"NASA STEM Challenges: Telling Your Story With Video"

In today's modern age of technology, there are many sophisticated recording devices to help capture images and record sound. However, when using these devices, it's important to know how to successfully tell your story to an audience. Meet Dan and Anastasia. They're intelligent, young individuals who are going to show you how to do just that. But before they get started, they first have something to share with you, don't you, Dan and Anastasia?
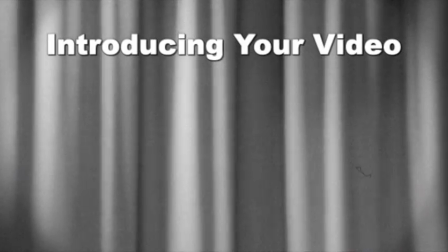0:50 At the beginning of your team's video, we must provide the following introduction. This is team, include your team's name.
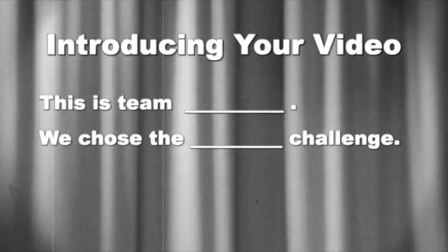0:58 And we chose the, include the name of your challenge. The title of our video is, and include your video's title.
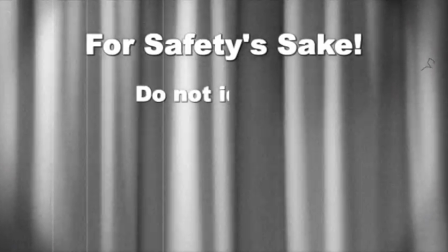1:08 And most importantly, for safety's sake, do not give any identifying information such as location or team member names.
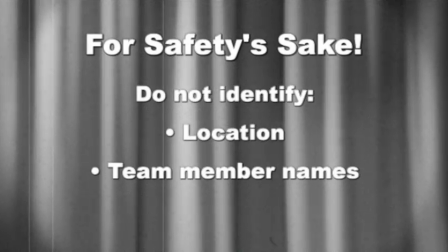1:16 Entries that do not follow this script exactly will be disqualified. Next, Anastasia is going to show you the proper way to hold a camera.
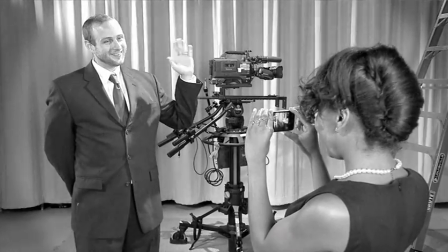1:26 Notice Anastasia is holding her camera firmly with both hands, but not too tight, keeping her elbows close to her body.
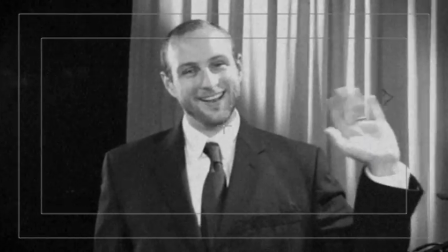1:33 This helps maintain a steady image and reduces shaking. If available, you may also use a tripod, books, or boxes to steady your camera.
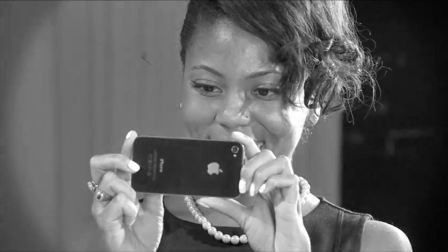1:43 Do you notice something else? Look closely. Anastasia is holding her camera horizontally and not vertically.
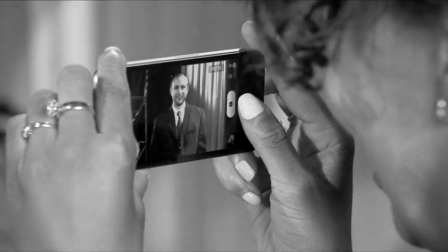1:51 Record all your video with your camera in this position. This will help your video look much better.
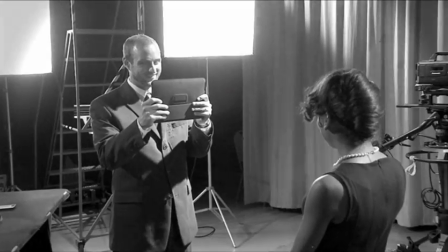1:58 Always keep bright lights behind you, not your subject.
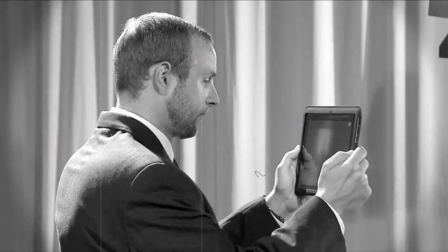2:03 Watch how Dan tries to shoot a video with the light behind Anastasia.
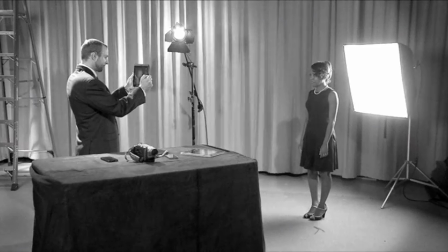2:08 Because video cameras adjust automatically for light, Dan's lens will close down because it's too bright. Anything that isn't bright will be very hard to see.
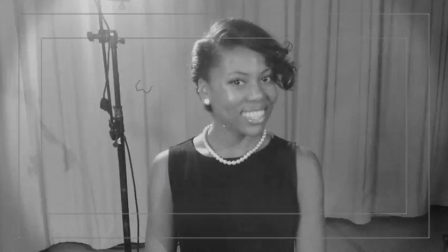2:18 However, if Dan keeps his brightest light behind him and not facing his camera, his image will look swell.
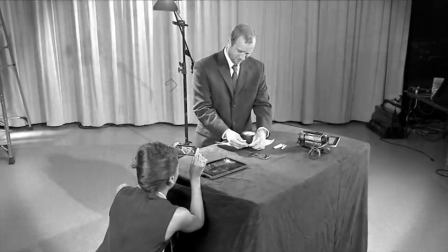2:26 Don't shoot at low angles. This will not be flattering.
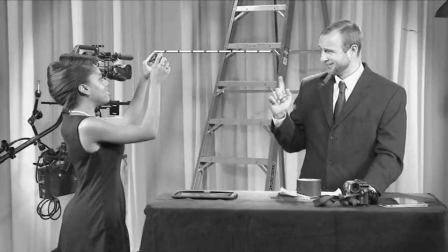2:31 Notice how Anastasia is holding her camera just slightly above Dan's eye level.
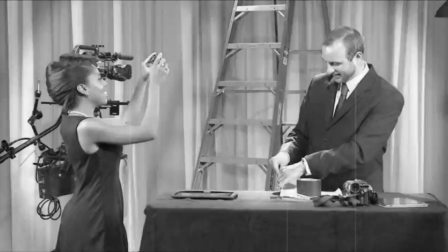2:36 Shooting slightly above the subject's eye level will provide you with a much more pleasing image.
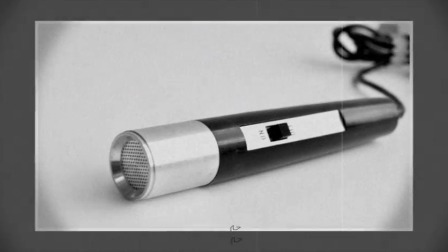2:41 For the best quality audio, connect an external microphone to your camera.
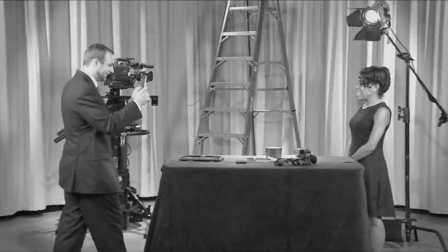2:47 However, if you do not have a microphone, move in close to your audio source.
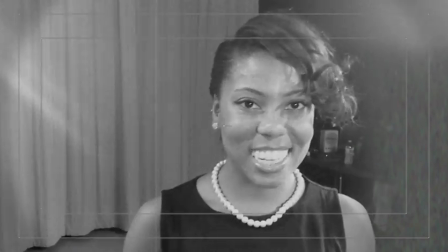2:52 Otherwise, you may not record the audio loud enough for your audience to hear it. now that you've shot your video you're ready for the edit a variety of
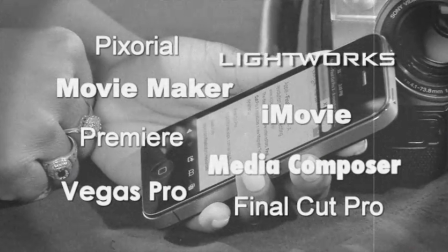3:03 video editing programs are available on your computer or online these programs can show you how to put together still images and video clips for more neat ideas on telling your story with video visit nasa's diy
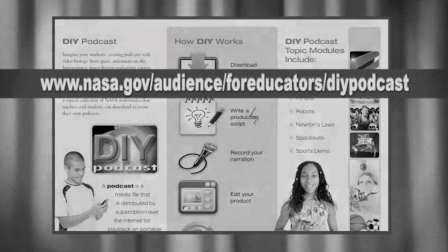Well, thanks, Dan and Anastasia. You've shown us some really handy-dandy tips for making our videos just splendid. Now it's up to you. Get out there and make your video really super.